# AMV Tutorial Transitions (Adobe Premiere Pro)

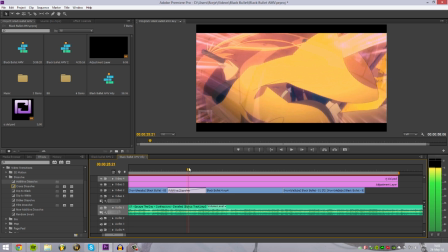It's just like the cross dissolve, but it makes it a bit brighter in the transition.
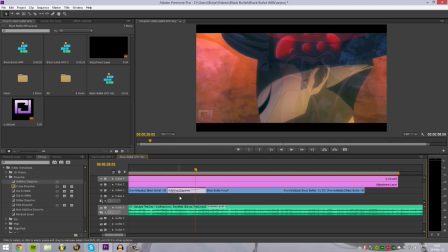I'm not sure why or why it's any different, but it's something.
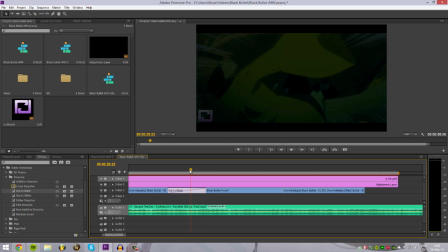Dip to black, basic. It dips to black between the two clips.
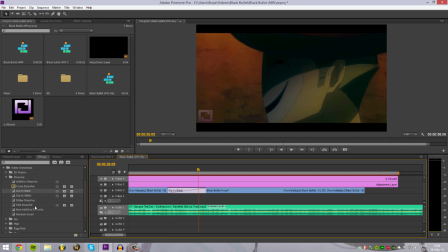Fades to black, and then it fades back up. Same goes for white. I showed you that one before.
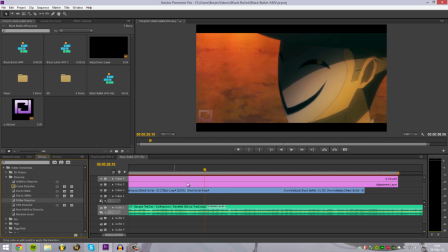It goes to white, and then it goes back out. Dither dissolve is like pixelated.
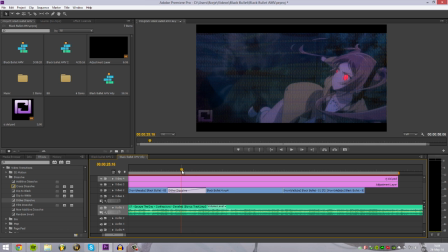I never use list, it's not cool. But then you can just mess around with these types of dissolves.
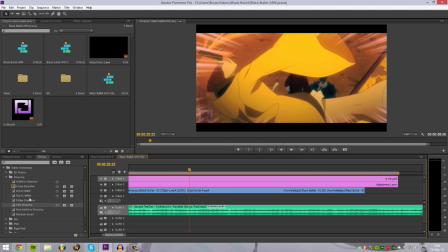You know where to find them right now, but
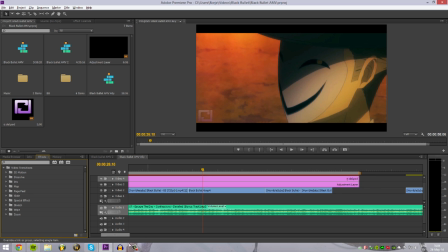So let's just talk a little bit about when to use transitions and why you should use them. You can play around with these later. There's a lot of different types, so I'm not going to go into everyone.
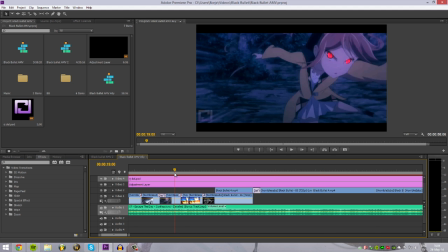But when are you going to use transition?
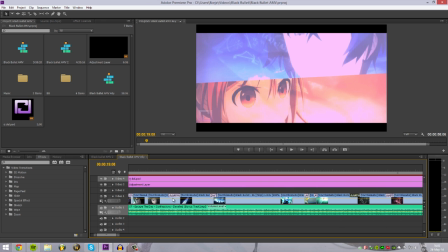Well, I usually use transition when it's like called for,
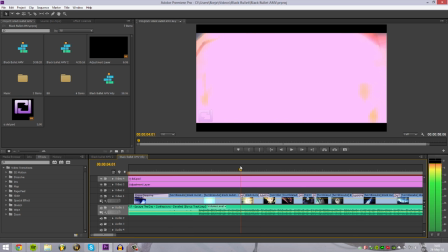when you watch it and the flow is not right, and when you need to like transition over to another clip more smoothly.
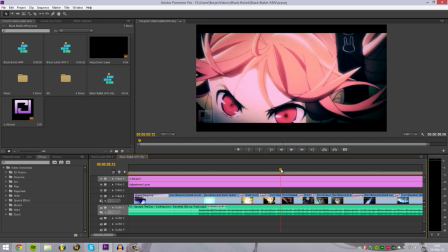For example, right here, this has the like same light and same everything, so it doesn't need a transition.
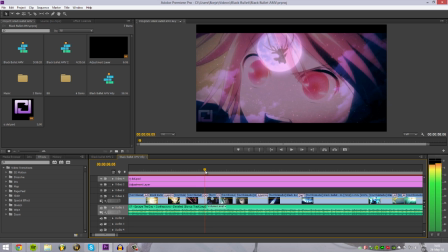But when it goes to another clip, I usually use a transition.
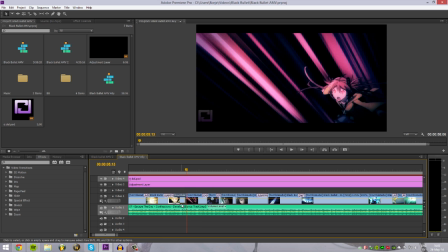For example, this is from the same, these two are from the same, this is not,
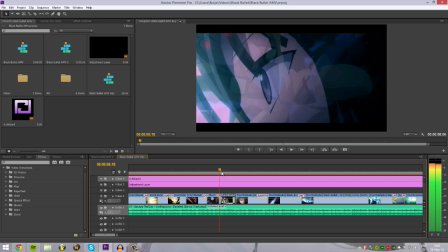I transition over, next one is a totally different one, I transition to that one, and then this one continues,
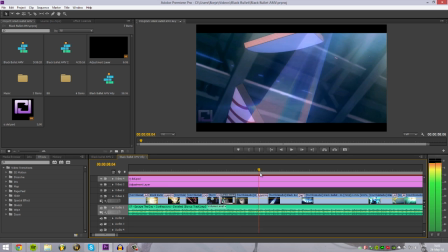just like it's the same one. And right here I use a transition just because I wanted the sword to be in screen a lot longer
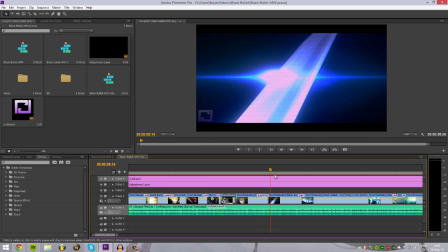because of the like flash, it's cool effect.
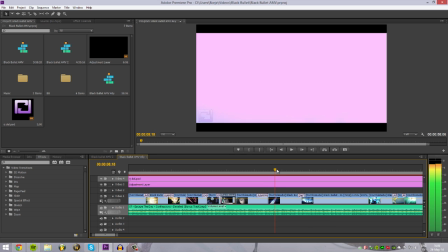This is actually a transition in the OP, so I didn't even make that one.
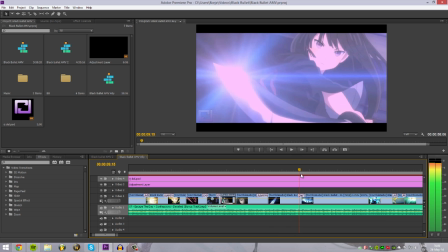I just kind of copied it later right here and used it to another clip.
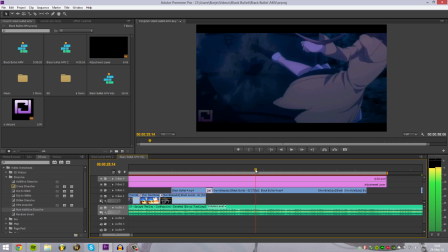Let's look at some of the ones I use. So for right here, it goes from pretty dark to yellowish.
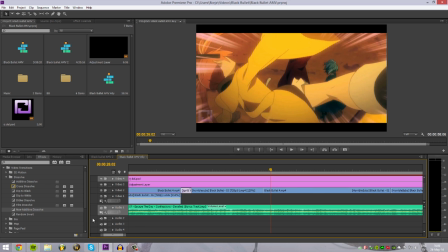You're gonna need a transition, or else it would be kind of weird. I don't really know what to use right here, but maybe a additive should be fine. And what I usually do, as you can see here, that's one is a bit small. This is way too big when you just add it, and it's default.
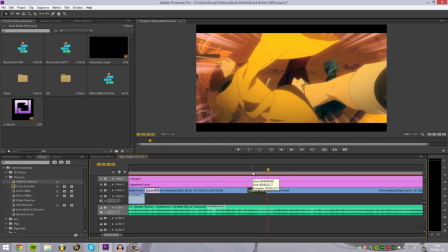You want to like pull it down a bit. Let's watch.
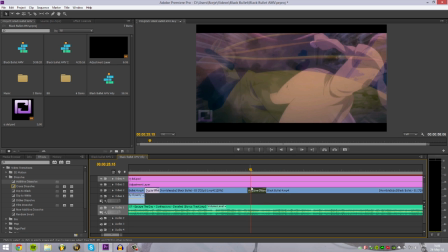See how smooth that went?
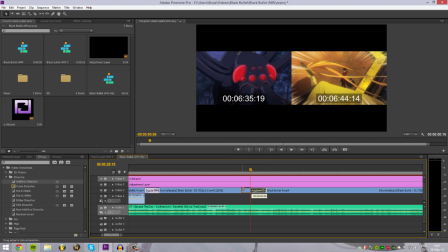But make sure when you add transitions that your clips don't go too far, like for example right here. I know it's pretty cool when you like drag it here, you can see one clip on the left and one clip on the right.
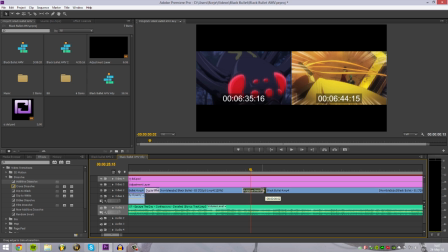The one on the left is the dark one, and I don't want the bug in the transition, so I need to go right here. And I can maybe go, nope, that's too far, right around here. Let's watch this.
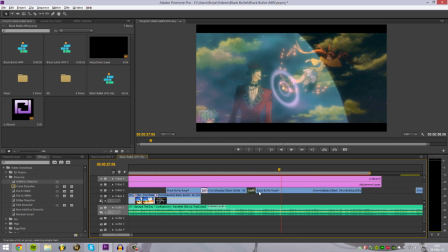So smooth. Yeah.
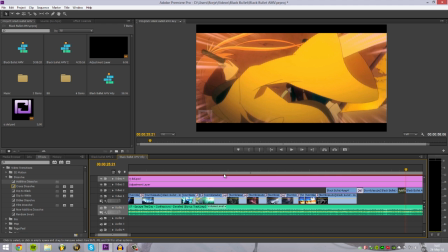What you also want to think about when you add transitions, maybe, is think of the motion in the clip you're using.
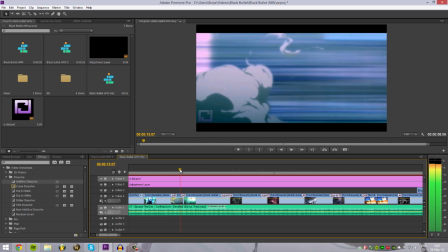For example, right here, she jumps right, she comes down left.